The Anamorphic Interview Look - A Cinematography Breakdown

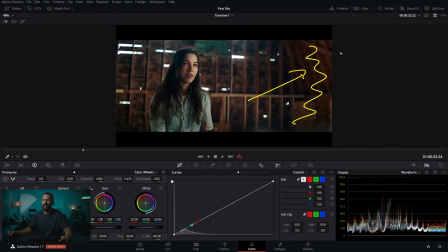248s
Like in here, see that red tint that is coming off of everything? If you're, I don't know, if you've got some sort of leak back there, or if this daylight somehow is shooting off of here and giving you some red spill, the skin tones start to look funky and it's just not a good look. So not even when in doubt, just all of the time, control everything that you can,
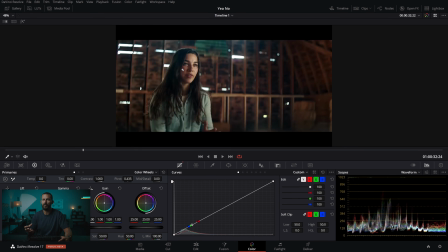266s
because that is what you're getting paid to do, is to control the environment to make it look like you want to make it look, right? And the more control you have, the better you can do that. And the better you can do that, the better the stuff is going to look, and more people will ask you back, and pretty soon you're in the Bahamas, you're living the dream.
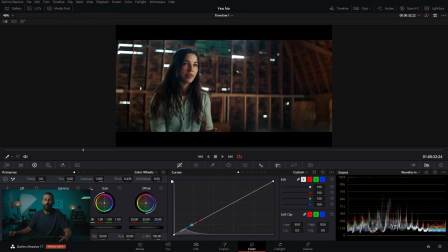280s
The Rothschilds are calling. Okay, so this is a beautiful setup. One thing to know though, when you're doing anamorphic interviews, is you're going to have a wide eye line, especially on a lens this wide, right? This is a wide eye line with there's There's a lot of empty space over here,
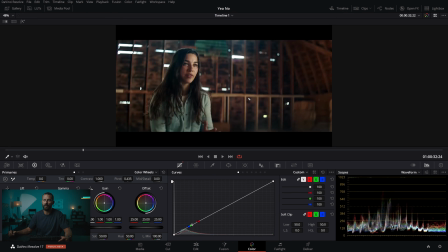297s
which is great if you want to put up graphics or something, or like they did, they put the little name tag down here. But it's a big, weird, it's a weirdly framed interview shot on Anamorphic. And the eye line only, I mean, it gets a little bit better as you go longer. You can come around a little bit, but it's always going to be a very wide eye line.
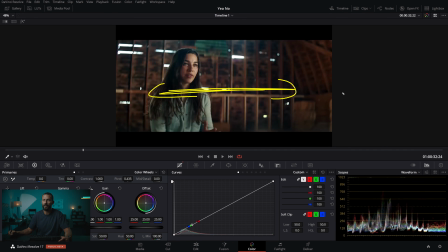313s
Now, why is that? Because the frame is so wide, right? So if you have the person sitting just here, it's still, you know, you don't want the interviewer in the shot. And you don't want them parked behind the camera, or else this person, because they're not an actor, they start to freak out. You don't want any of that. So you put them in a natural, comfortable position, and this ends up being the eye line.
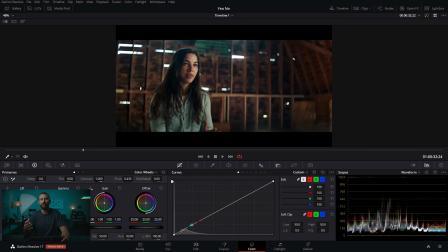332s
So if you are thinking anamorphic for your interviews, just remember that this is a problem that you're gonna have to deal with. Either that, or you put some like little piece of tape on the matte box, just on the corner, so just here. But that's easy to do for a professionally trained actor. It's not easy to do for someone who is not, which is most of the world.
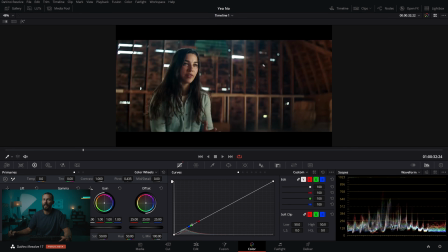351s
So I think anamorphic interview is slightly more difficult. Now in here, what are we balancing to? Well, we don't really need to keep this stuff, but if you were going to want to keep it, this is what you would balance your key to, okay?
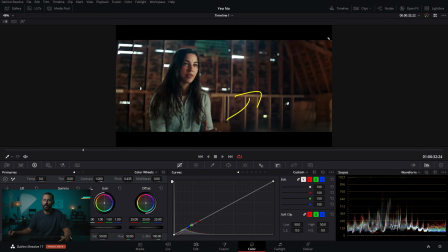364s
In this situation, because these are so small, you would probably just be balancing to the room tone here, because it takes a lot of work to light up the room, right? It takes a lot of work. Why not just figure out, okay, this is the level that we want the room, right? Let's say this is, if we're shooting at 2.8, we want the room at 2s.
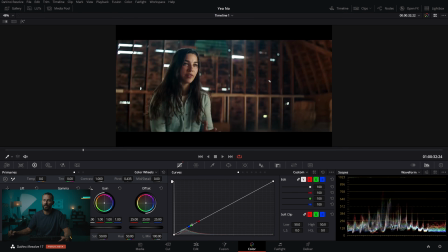382s
Okay. Well, then now we know if we set on the lens, we set to 2.8, it comes out to 2s back here. Now we know exactly how much level we have to get from the key light. So we know if we're doing a tech scout, if we're looking at the location before we get the gear,
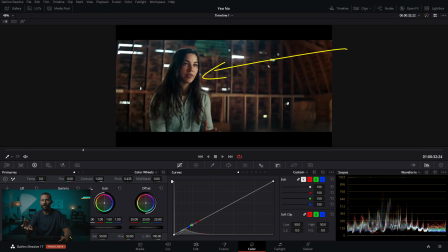397s
we know, okay, what kind of lamp are we gonna have to bring in here? Are we gonna need a generator? Are we not gonna need a generator? What are we competing against? And then you work backwards from there. But I would say, use the solution that is going to involve the least amount of work, especially if you're working on something like this where you may not have some big giant crew. It's just you and a couple people.
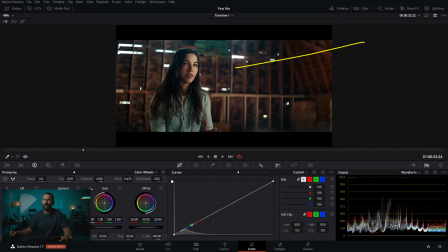416s
You're going to want to do yourselves favors and play to the room tone that you want. And then, because you can always key in this situation where there's only one person, the key is easy, right? You're never going to need that much level, right? This is probably like Sky Panel World or M18 if there's really a ton of level,
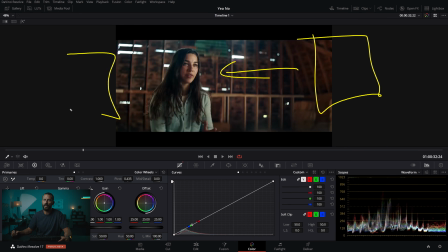431s
and you're just softening it off here, negging here, and then if you want, you can add, you know, your little film school backlight here, where you just take it down this way, but just don't hit the nose. Or you can just use the neg to do that and open up this side of the neg.
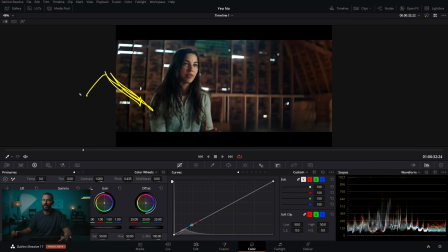448s
So the side that is furthest away from the talent. You're just gonna open that up, and that lets in that little bit of light.
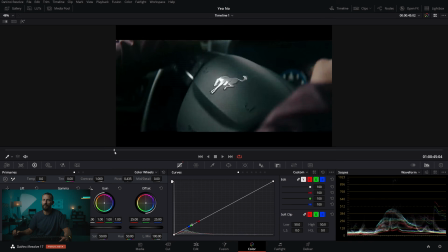454s
Okay, if we go to the guys now, where's his? There it is, right?
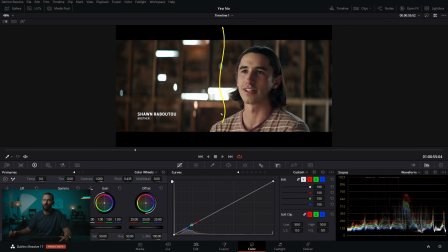459s
Okay, now this is more like your talking head style interview. Again, really wide, and look at how wide the eye line is, right? Because you're gonna wanna park them, you wanna light them from upstage. You don't wanna put his face over here to get a tighter eye line this way, right?
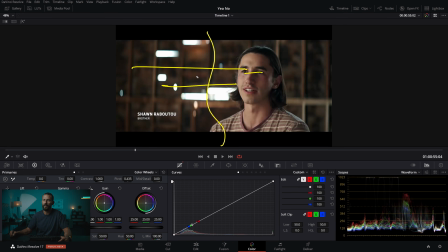474s
You still wanna have him looking across the frame. That's the way to do it. And then you light from this side. And this is the exact same lighting setup as before. Again, you don't really have to balance to out here because it's so small and so out of focus. You can let it go a little bit hot. You're just playing to the room tone up here. Key from the window that you can't see, right?
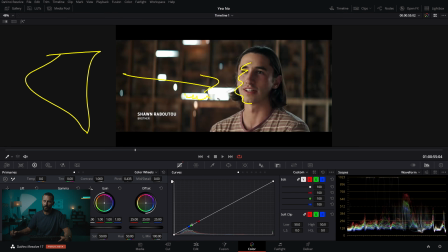492s
The idea is that this light marries up with this stuff back here and makes it feel quite natural.